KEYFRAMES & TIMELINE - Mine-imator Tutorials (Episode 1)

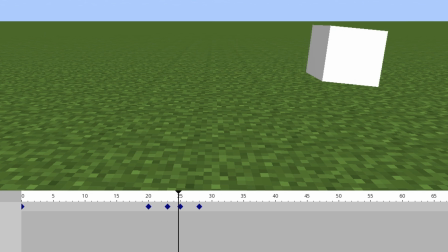Then there would be a short gap with nothing happening in between for a couple of frames, then the last part of the action would be the object getting back in balance again.
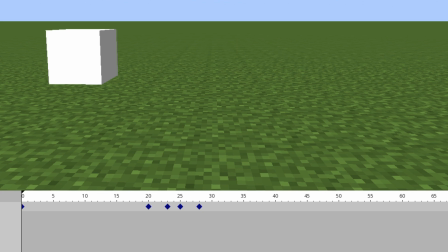This is similar to, for example, how you might regain balance when you are either running or being pushed by something. Your body will carry forward a bit as you simultaneously get yourself upright. If you just stop and not take any opportunity to regain your balance, you're probably just going to flop onto the ground. Now that we have gone that out of the way, let's talk about something a little bit more complicated. Timing. This is something I want to mention because I strongly believe it would be super helpful for you when animating anything at all.
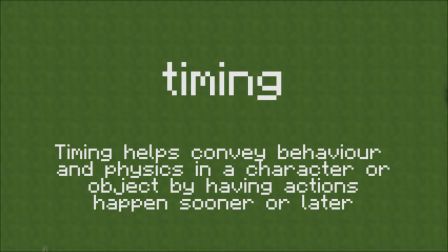In a nutshell, timing helps convey behavior and physics in a character or an object by having actions happen sooner or later. This can be measured by how far apart you place keyframes to one another. If keyframes are really far apart from each other, the action will appear to be very slow.
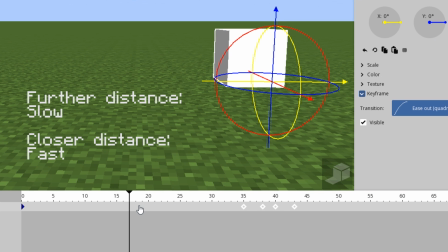If it is very close to each other, it will appear to be very fast. Let's apply this to a character model.
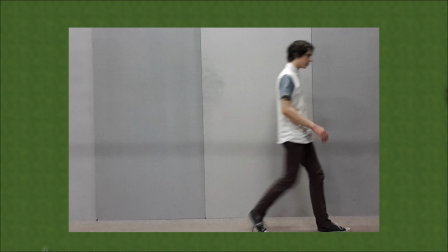Like if someone is walking like a normal person would, they would appear to be feeling very neutral. If we slow it down, they would appear to be feeling tired or sad.
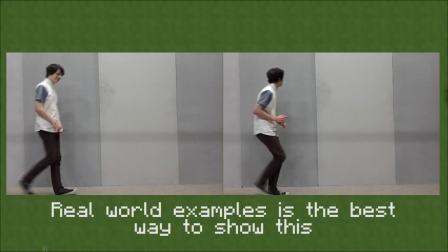If we speed it up, they may appear to be excited or anxious. While this may sound like a very simple thing to get your head around, it will say a lot about the animation's concept you are delivering.
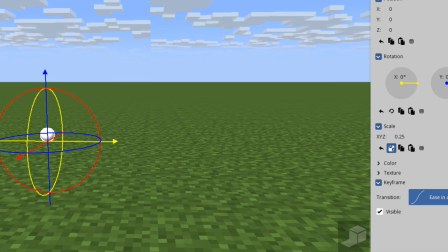We can also have it communicate weight or physics. Using the example of a ball, having it move really fast might make it look like a tennis ball.
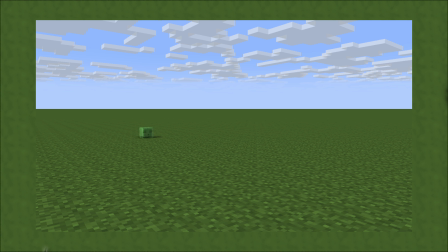Having it move really slow would make it look like a bowling ball. Or even scale. If we have a small little slime ball bouncing away, it would be moving pretty quickly, right? If it is huge in scale, gravity would make it appear to take longer to do so. If you want, you can imagine timing as part of seconds between each keyframe, but it is most commonly known as frames. Frames is every animator's use of measuring time. If you were a 2D animator, one frame is one drawing.
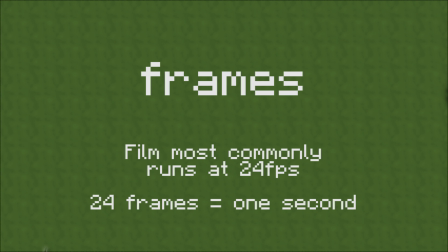In 3D animation, it would instead be considered as what's called the tempo. Film most commonly runs at 24 frames per second, which means 24 pictures in 1 second.
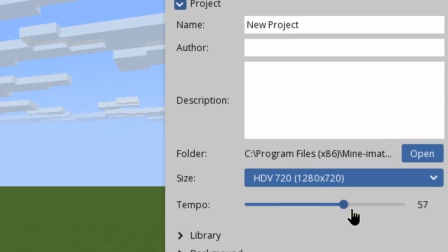To change this in Mine-imator, you can go to your project properties and change the tempo. By default, it will be at 24, which is what it should be.
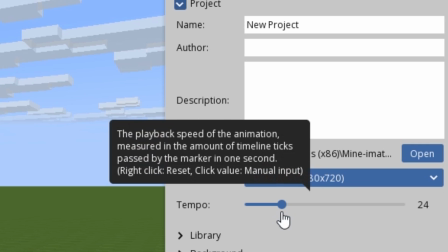If you want, you can bring the tempo up or down, but I recommend keeping it where it currently is.
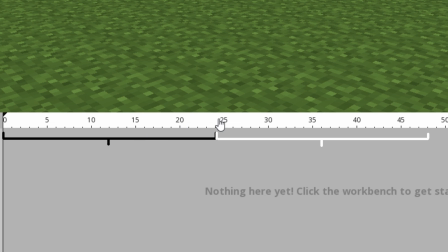So when you are measuring frames in your timeline, it will be at every 24 position or how many keyframes you can fit into 1 second.
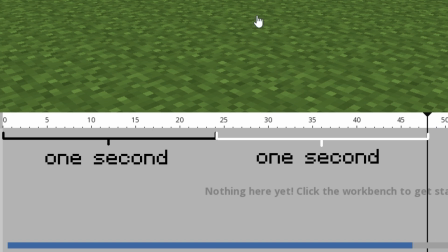This is how you can measure 1 second of animation. Mine-imator will also say how far you are into a video with a timer at the top. What I just covered was some basic animation techniques I think you need to know if you are using Mine-imator as a beginner animator. The reason I wanted to put this in the video is because I've seen so many Mine-imator users having pretty narrow and linear looking animation, which I think there would be areas of improvement in. I've also had people in the past ask me about how they can animate in my style, and while that may be almost an impossible question to answer, cause it kinda is, it's also very ambiguous, mostly because everyone has their own way of going about doing things, so teaching you some techniques on making good looking animation is probably the best I can do to showing you how to work in my style. In all honesty, I don't think I've perfected my style just yet. Just cause I'm not a professional yet, and I'll never be able to reach a point where there's no developing left to do.
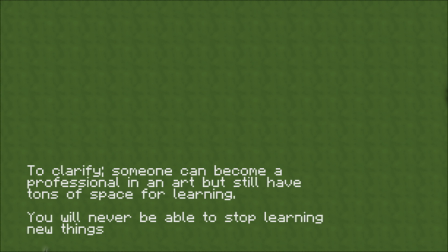Everyone's style is unique in its own way and it's up to you to unleash it.
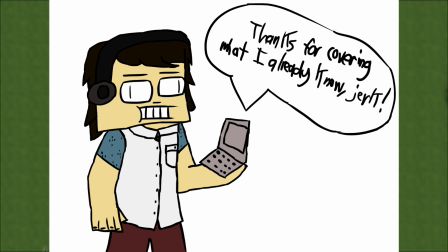Oh, and by the way, if you're a Mine-imator user watching this hoping to learn something I've not mentioned, we'll possibly get in more detail with that with animation techniques in the next episode.
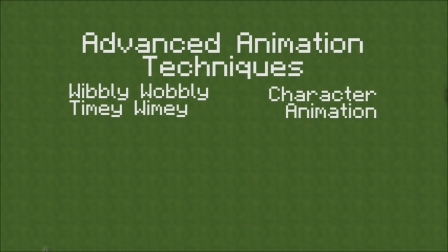We will be diving back into timing and starting to learn character animation as well as the painful walk cycle, and who knows, maybe some other things too. Until then, I'll see you all in the next video. Catch you all later, take care.